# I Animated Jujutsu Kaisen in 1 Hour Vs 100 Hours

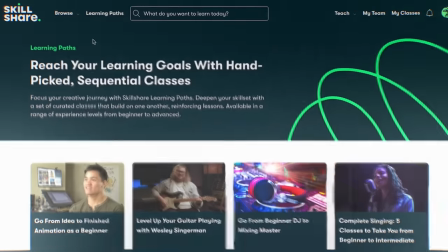3:50 One of my favorite features from Skillshare is their learning paths which guide you through a series of classes in a specific order to help you master
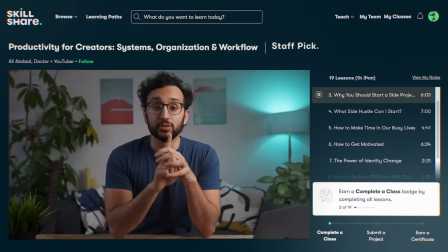3:56 the skill you want to learn whether you're a beginner or want to become a professional these paths make it super easy to build expertise step-by-step
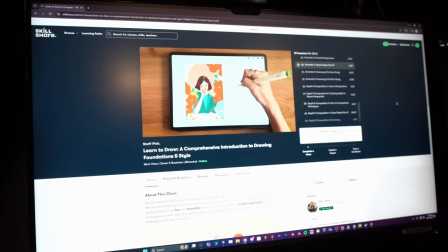4:03 in a seamless manner as you can see right now I'm taking a couple of classes on how to improve at art and animation so that I could tackle down
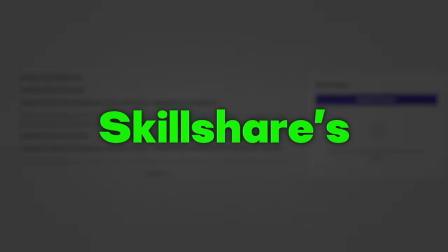4:10 the fundamentals we often overlook the more we draw thanks to Skillshare's learn by doing approach after each lesson you can dive in to creating your own project share it with a supportive community, and get feedback. It's a hands-on way to truly lock into what you're learning and make sure that it sticks. And I don't know about you guys, but when it's fall season, I get inspired to learn new things and sharpen my skill set.
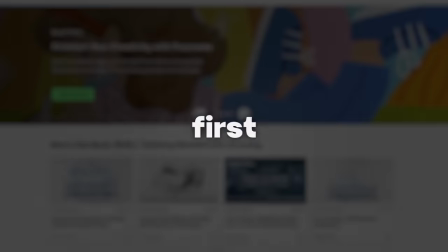4:30 So it's a great time of the year to lock in. If you're also looking to level up your skills, the first 500 people to use my link in the description will get a one-month free trial of Skillshare. It is now time to lock in and make Deuce's work of art into an actual animation. My timer will not go from one hour to four days, aka 100 hours.
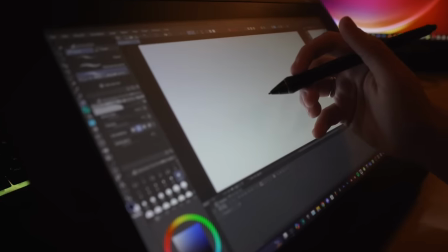4:47 It is officially the moment of truth as the clock is now ticking. After waking up late and scrolling through social media for longer than I should have, I finally got to work on the storyboard.
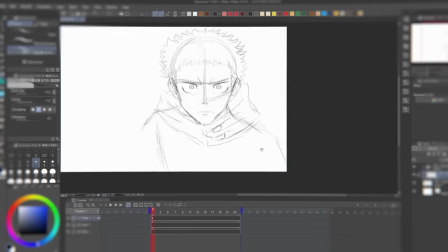5:00 Unlike in the one hour version, I now have all the time in the world to properly plan out everything to make sure that things flow a lot smoother and look a lot better.
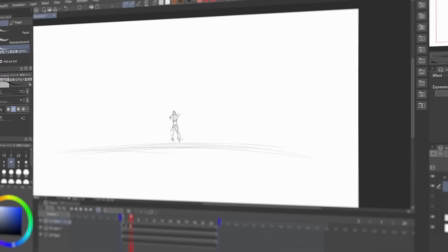5:08 I focused on creating detailed storyboards that closely match my vision for the final product.
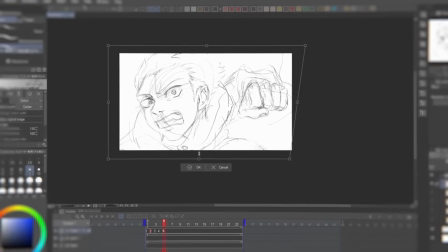5:12 This approach is going to help me save a ton of time during the animation phase and allows me to think of extra ideas that could make each shot look cooler.
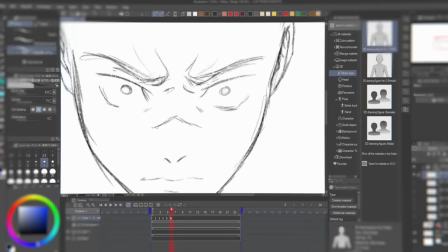5:19 I also decided to use Clip Studio Paint's free 3D character models for positioning and perspective.
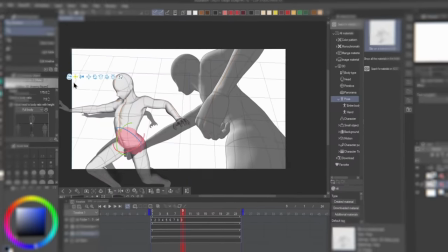5:24 This allowed me to get some pretty cool angles that would have taken me a lot longer to figure out on my own, which was extremely helpful.
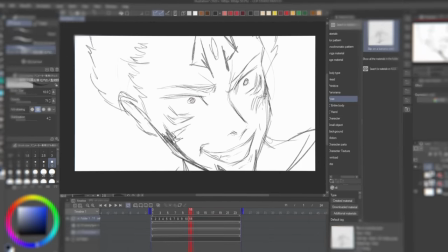5:30 And to wrap up the storyboard, I decided to add a final cut of Sukuna at the very end to add a nice finishing touch to the animation. It was now day two. I woke up motivated, ready to start working until...
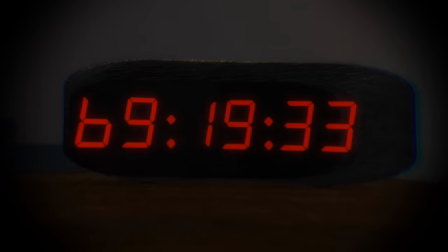5:48 Yeah, if you can't tell already, I was absolutely cooked. After a couple of hours of rotting my brain, I finally decided to get up and start working on the animation.
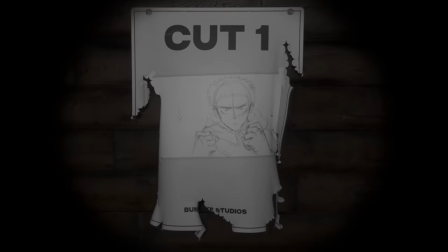5:56 Cut 1 features Yuji looking menacingly at Sukuna with his fists up who are filled with curse energy.
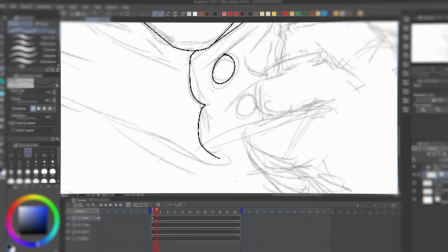6:02 I basically got right into the line art since the storyboard was used as a sketch.
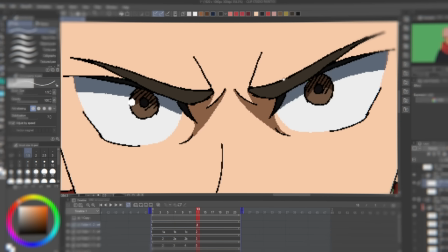6:05 I didn't have to sketch out all the movement because it's just gonna be Yuji looking ever so slightly down to emphasize him locking eyes with Sukuna, getting ready for a speedy strike at him.
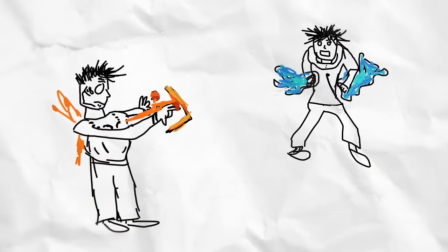6:14 Since Deuce's awesome drawing featured Yuji with cursed energy,
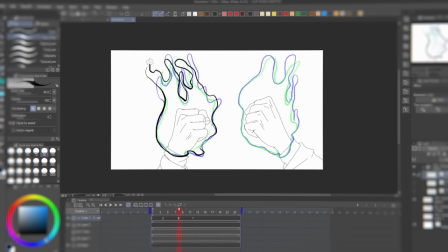6:17 I drew his fist in a different project file as a steel frame and animated a couple of frames of his cursed energy, which I looped to give me the effect that I wanted.
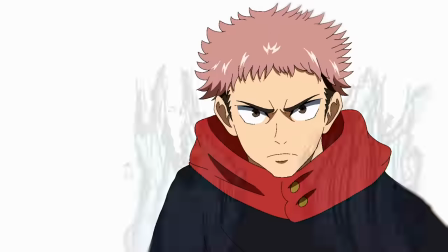6:25 Later on during the composition phase, I'm going to keyframe his hands moving up when he looks down to add some extra movement.
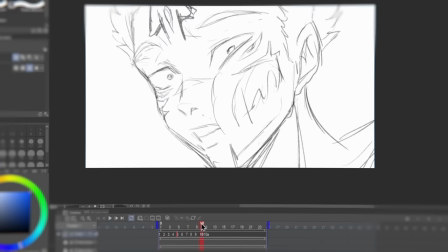6:30 When I was looking at the storyboard, it didn't look like there were a lot of cuts to do, especially when you compare it to my last project. So when I saw that I still had 62 hours left to complete the project, I thought to myself, eh, I'll do it later today.
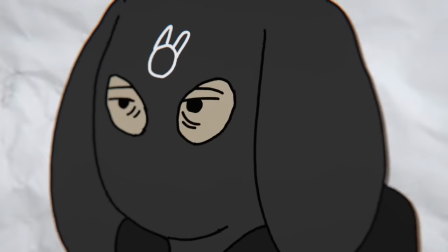6:42 And even though I did want to continue working on it, that later turned into tomorrow.
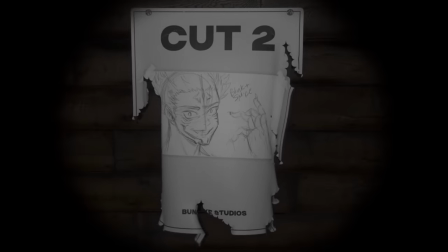7:04 Without wasting any time, Cut 2 was up next, which features Sukuna looking curious, then he smiles at Itadori with an evil expression and his hand ignites with fire.
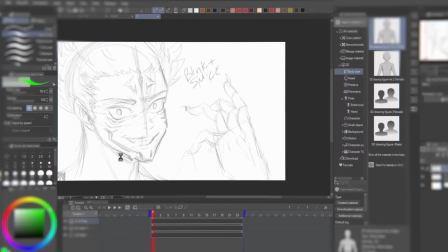7:13 This shot is obviously a lot more complex than the previous one, and I really wasn't feeling the original sketch from my storyboard, so I decided to redraw the whole thing from scratch.
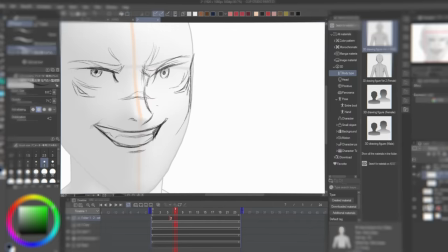7:21 I yet again used Clip Studios 3D Models as my foundation, which I'm not gonna lie, it didn't save me much time, but it still kinda helped a bit.
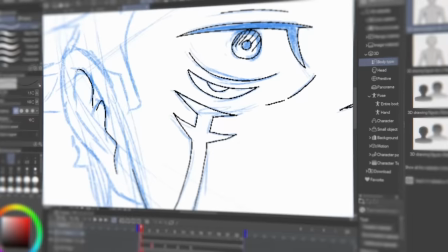7:27 Since I wanted to totally transform his facial expression, I used the pose to pose animation technique, which made it super easy to map out the in-between frames between expressions.
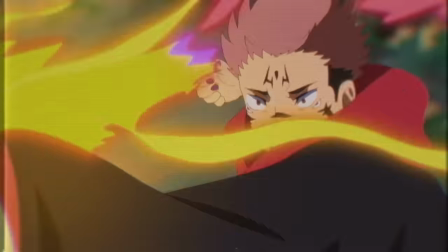7:36 In this sketch, he drew Sukuna with his fire arrow attack, but since I already did that in one of my previous animations, I decided to just stick with simple fire coming out of his hand.
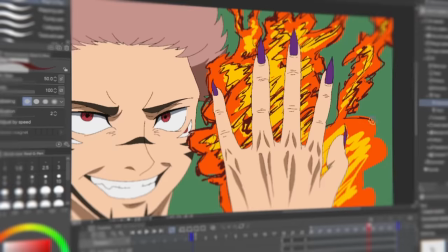7:44 I had the fire shoot out quickly and then slow down at the end for a dramatic effect. I also threw in a quick impact frame to add an extra oomph to the scene.
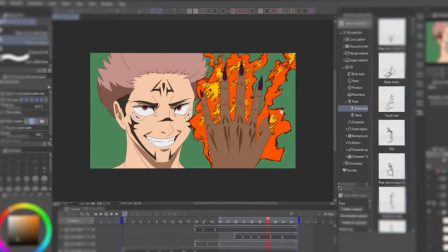7:51 I'm not gonna lie, this cut was pretty difficult to map out as a whole and took a lot longer than I thought it would, but the end result came up pretty cool.